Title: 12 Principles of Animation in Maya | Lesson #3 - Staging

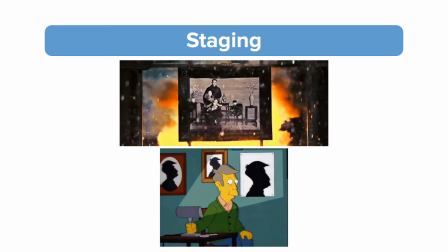(0:00)
Principle number 3, staging. Staging is arguably the most important thing when it comes to visual storytelling.
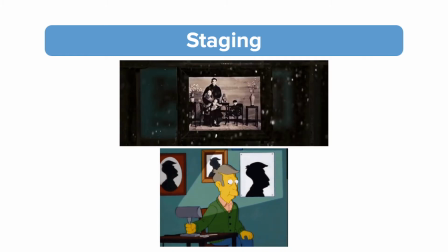(0:05)
Staging is how you visually present an idea to the audience. It is what directors, cinematographers, and storyboard artists focus on to make sure the audience's eye is directed into the right place at the right time on screen.
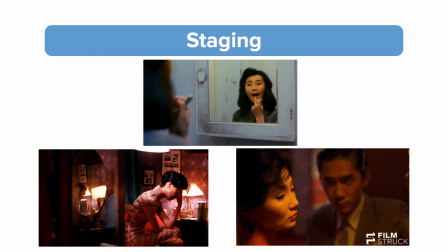(0:19)
In each shot of a movie, the most important part of the story is going to be framed. You can use a literal frame, like a mirror, a door frame, or a window, or you can frame characters with lighting or the other characters in the shot.
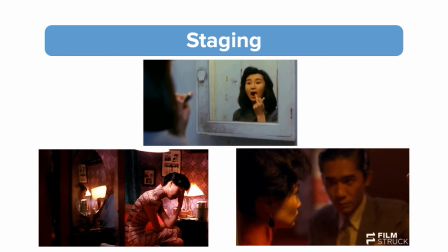(0:34)
In this lesson, I'm going to show you how I study staging, I'll go over some camera terminology, and then I'll show you how to set up cameras in Maya. This lesson will especially be useful for anyone interested in layout and previs animation.
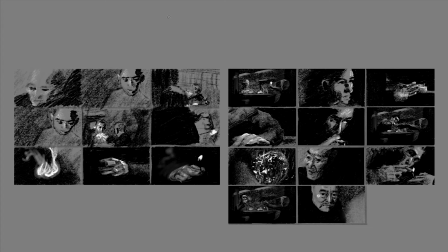(0:47)
So good staging is the same as making a good composition. Something I like to do to understand good composition and staging is watch movies with good cinematography, and then do thumbnail sketches of my favorite frames. This helps expand your knowledge for tasteful shots and good composition. Here's a sequence from the movie Grandmaster.
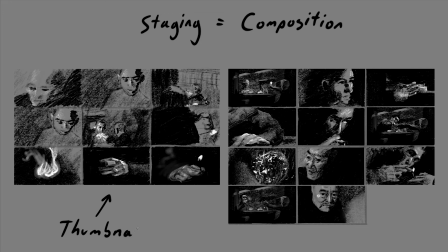(1:05)
This is my favorite movie when it comes to cinematography. It's a kung fu movie, and the director shot this sequence like they were preparing to fight. In these shots, the main character is given a cigarette. For some reason, I love this sequence so much, I had to thumbnail it out and understand why.
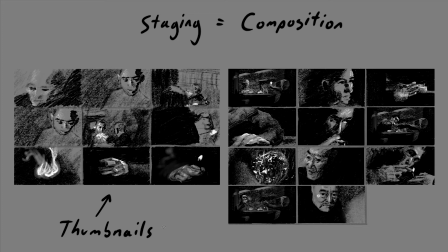(1:21)
I learned a lot by doing this. Even with black and white values, you can get a lot out of each shot. When I do these thumbnail sketches, I squint my eyes and I look for the main values of dark and light.
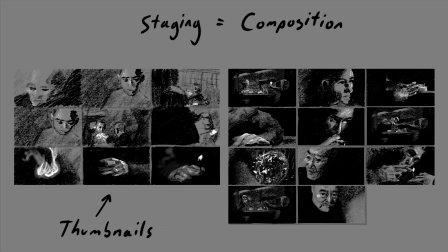(1:33)
That way, I can understand what the director wanted me to look at when he shot it. I'll do a quick sketch of this sequence from Incredibles 2 so you get the idea.
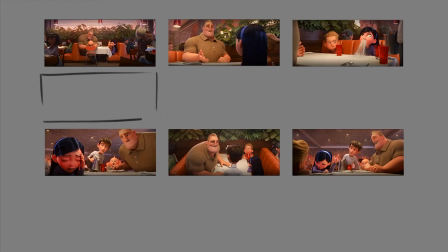(1:42)
Alright, so we start off with the first shot, and it's just an establishing shot. The camera's mid-level. We're at a restaurant. The characters are getting seated. This shot doesn't need to be very fancy or anything.
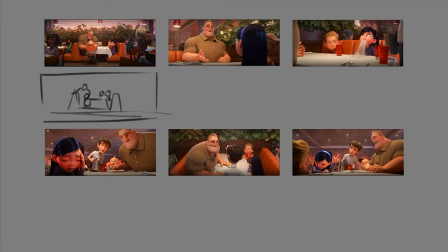(2:00)
It's mostly just getting all the characters in there and setting up the environment that they're in. The main characters are framed by
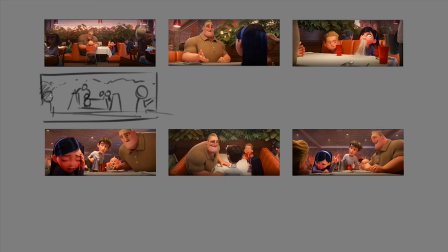(2:15)
some crowd characters, and you can tell that the lighting on them is a little darker, so then they stand out in the middle. Also, they're framed by a nice bunch of plants. Now the second shot, we're from Violet's perspective, the daughter.
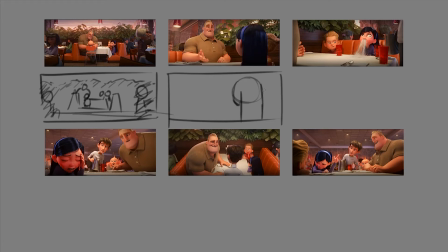(2:34)
She's in the foreground. We see the back of her head here, and we're looking at her dad. Her dad is happy. Happy. And it looks like he's talking to her.
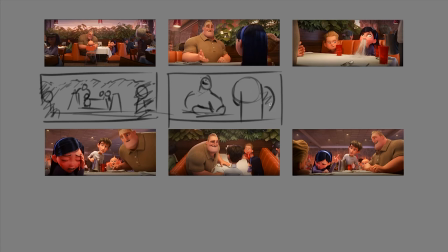(2:55)
This we establish the foreground with the children, and middle ground, which is the dad, and there's some background elements like a light and some more characters back here, and we get a little bit of the ceiling to see what perspective we're at.
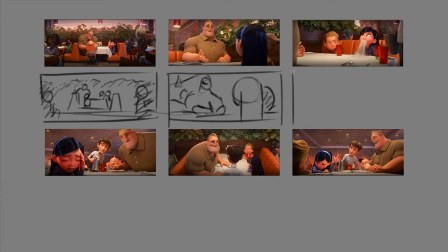(3:16)
The third shot is when the waiter comes up that she has a crush on, and she gets surprised and water shoots out of her nose. So this shot is actually almost from a perspective of someone else, like a spectator from a different table, which I think is hilarious if you saw this in a restaurant. So it makes a really interesting shot.
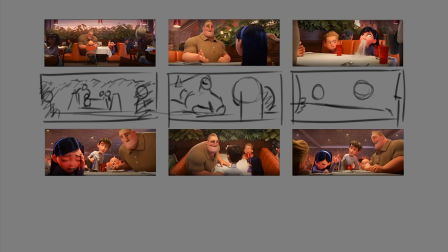(3:36)
We get all the characters in there, and we focus on Violet shooting the water out of her nose.